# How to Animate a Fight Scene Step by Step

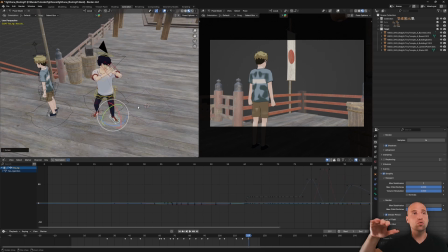So like I said, I'm just moving forward straight ahead, and whatever happens
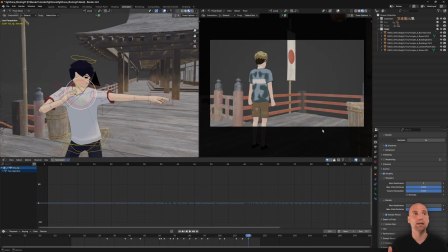to come to my mind as an idea, I run with it and I test it out.
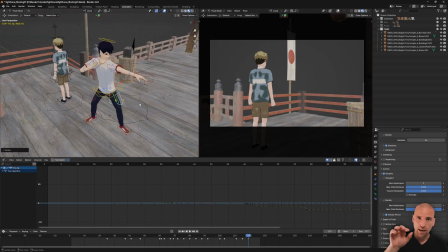I play it back. Is it working? Yes. I continue. If it's not working, I'll adjust.
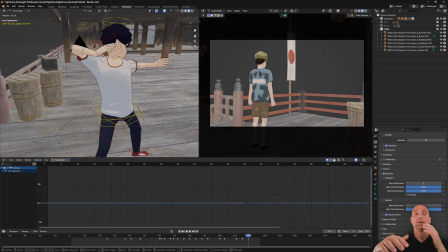And there's moments here where I thought maybe the character can do something, turn a certain way, and then I play it back, and actually it didn't look that good.
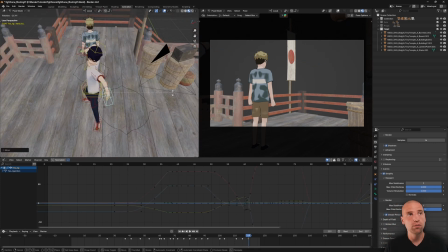Boop, boop, boop, undo, try something else. So it's very fluid. That's the key, I think, is to be loose.
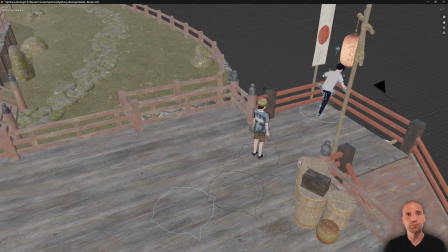And try your ideas out. Okay?
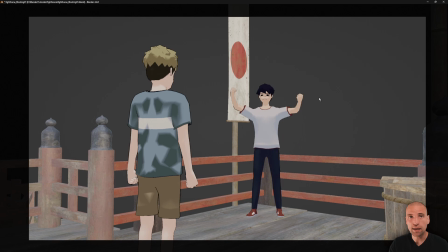So I'm just playing it back, seeing if it's working.
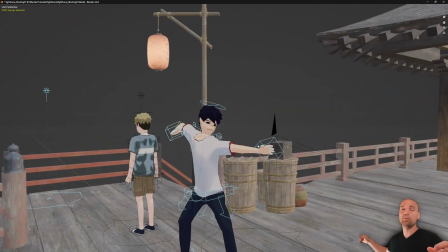And at this point, I know this is probably that last final strike, just based off how I'm moving as well.
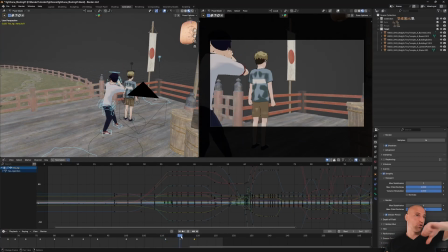There was 1, 2, the turn, and then the final punch.
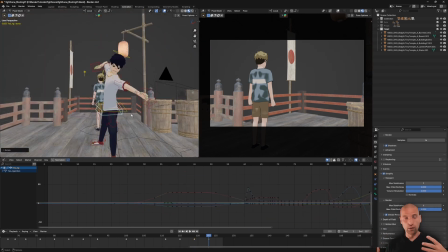And as I'm doing it, that final punch just felt like I was ready to kind of finish moving forward.
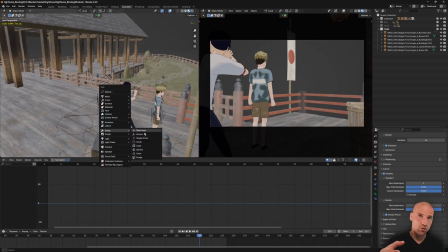And that's when I thought the character in the blue shirt could start to engage in terms of the fight at that point.
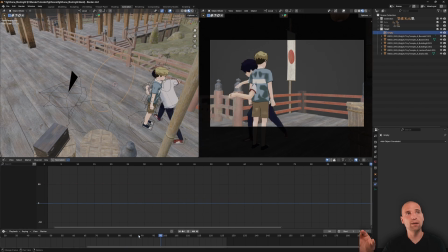Okay, so what I'm doing now is I've added an empty control, this circle control.
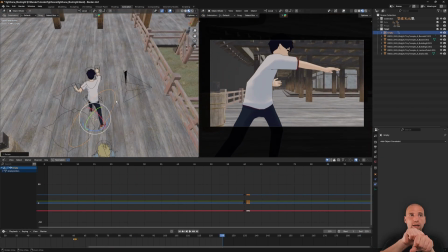I've constrained the camera to that empty, and I'm doing an orbit shot now.
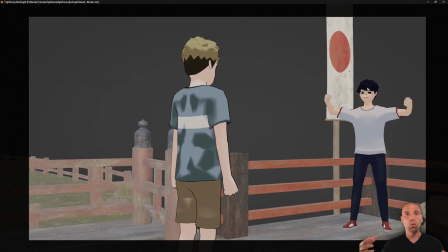For this action scene, I knew I wanted some kind of dynamic
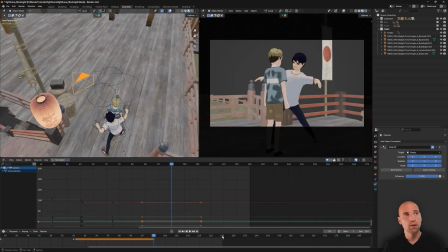character movement and camera movement. So an orbit while the character is also rotating, I think that's pretty cool.
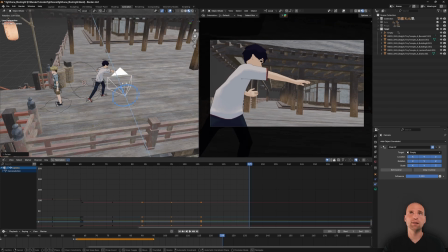And so I'm just blocking that in. And like I said before, there's always a back and forth.
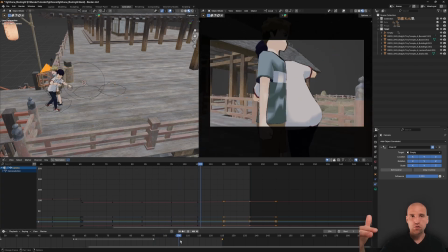I describe the action enough so that I have information so that I can film it, and then I film it.
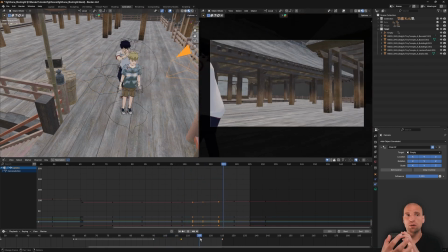And that action is very rough at this stage. And then I refine it up to a certain point, and I go back to the action.
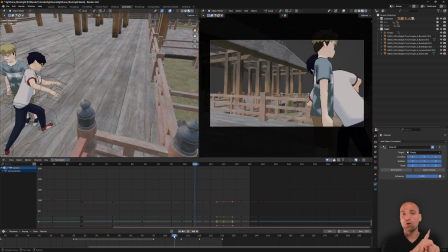In this case, I'll have to go back to the character in the blue, add him in.
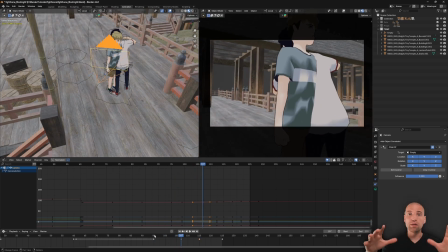So then I can go back to the camera and adjust my framing so then I'm showing everyone.
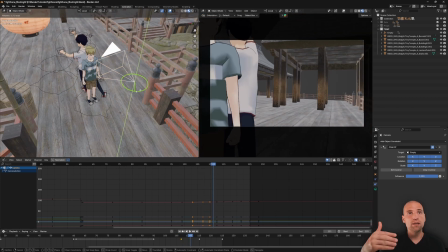But you can see there's a lot of back and forth.
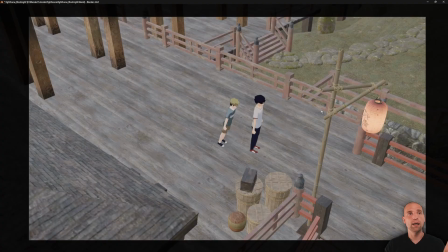And right now I've described the character in the white, and I'm going to the camera, and I'm just finding that orbit,
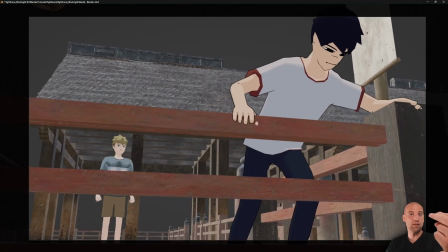and then I go to the camera and I can adjust the depth and the FOV and my pan as well.
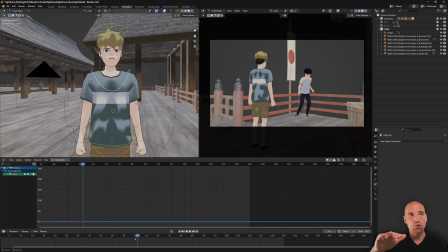So now that I've done those to a certain level, now I'm gonna block in the character in the blue shirt.
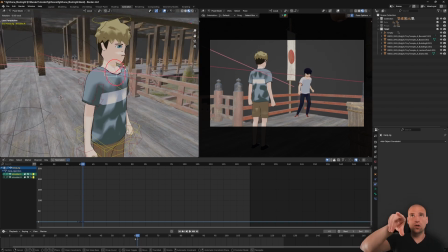And before I do this second shot, no, this is the third shot, what does that stance look like?
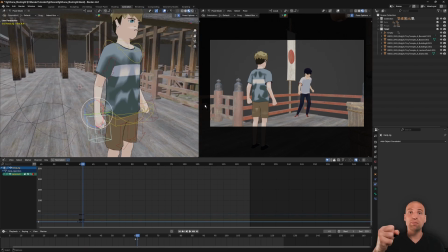And I wanted the character in the white shirt to be more aggressive. But the character in the blue shirt here is not a pushover.
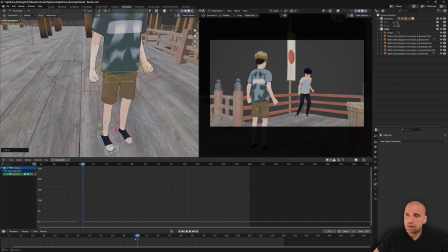He's got his fist clenched and a little bit of a silhouette shape happening here as he's waiting for the attack to come.
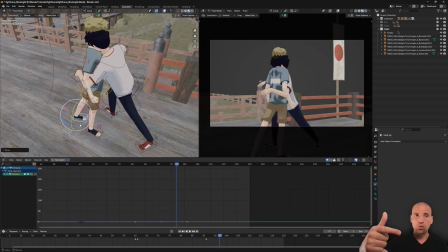Cool. This part's actually a little easier once I blocked the character in the white shirt and the timing's roughly working and the shapes are roughly working.
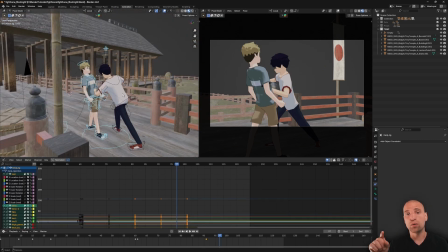Well, all I have to do for the character in the blue shirt is react to what I just did. So that part's a little easier.
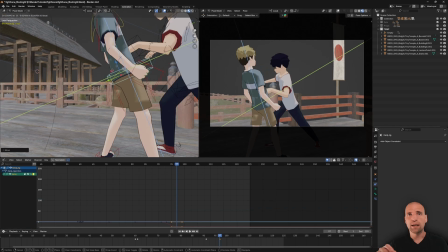So I'm scrubbing, getting an idea what could happen,
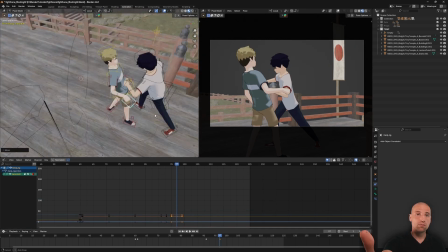where the character needs to be in screen space based off my framing, knowing that I could adjust it as well.
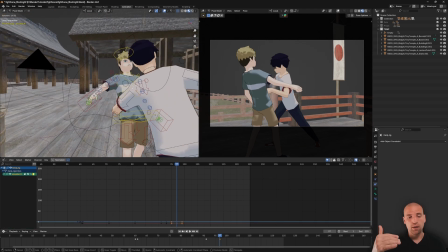But I've done a certain blocking, and I know I have to get the character in the blue shirt
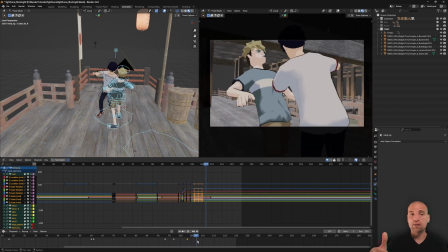moving back and left or right, doesn't matter, so that the camera can also see him as well.
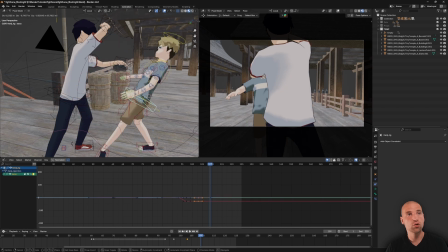So that's all I'm doing here is I'm blocking that character in the blue shirt, reacting, and you can see the character in the white shirt from here is blocking.
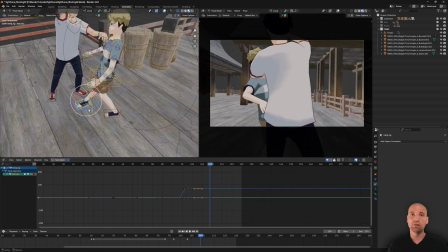So I'll just pull the character in the blue shirt screen left so that the camera can see him.
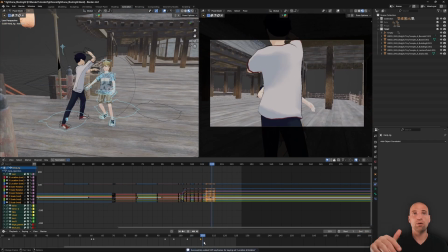At a certain point, there will be a transition period where they're both blocked.
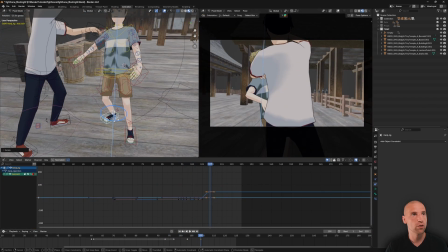The character in the blue shirt's blocked by the character in the white shirt. But yeah,
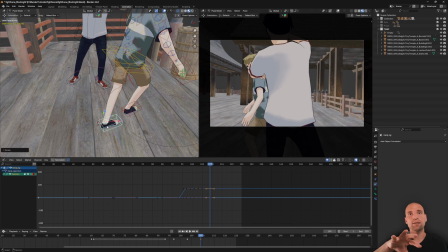you're blocking that action, and then I'm testing it out from that framing perspective of my camera.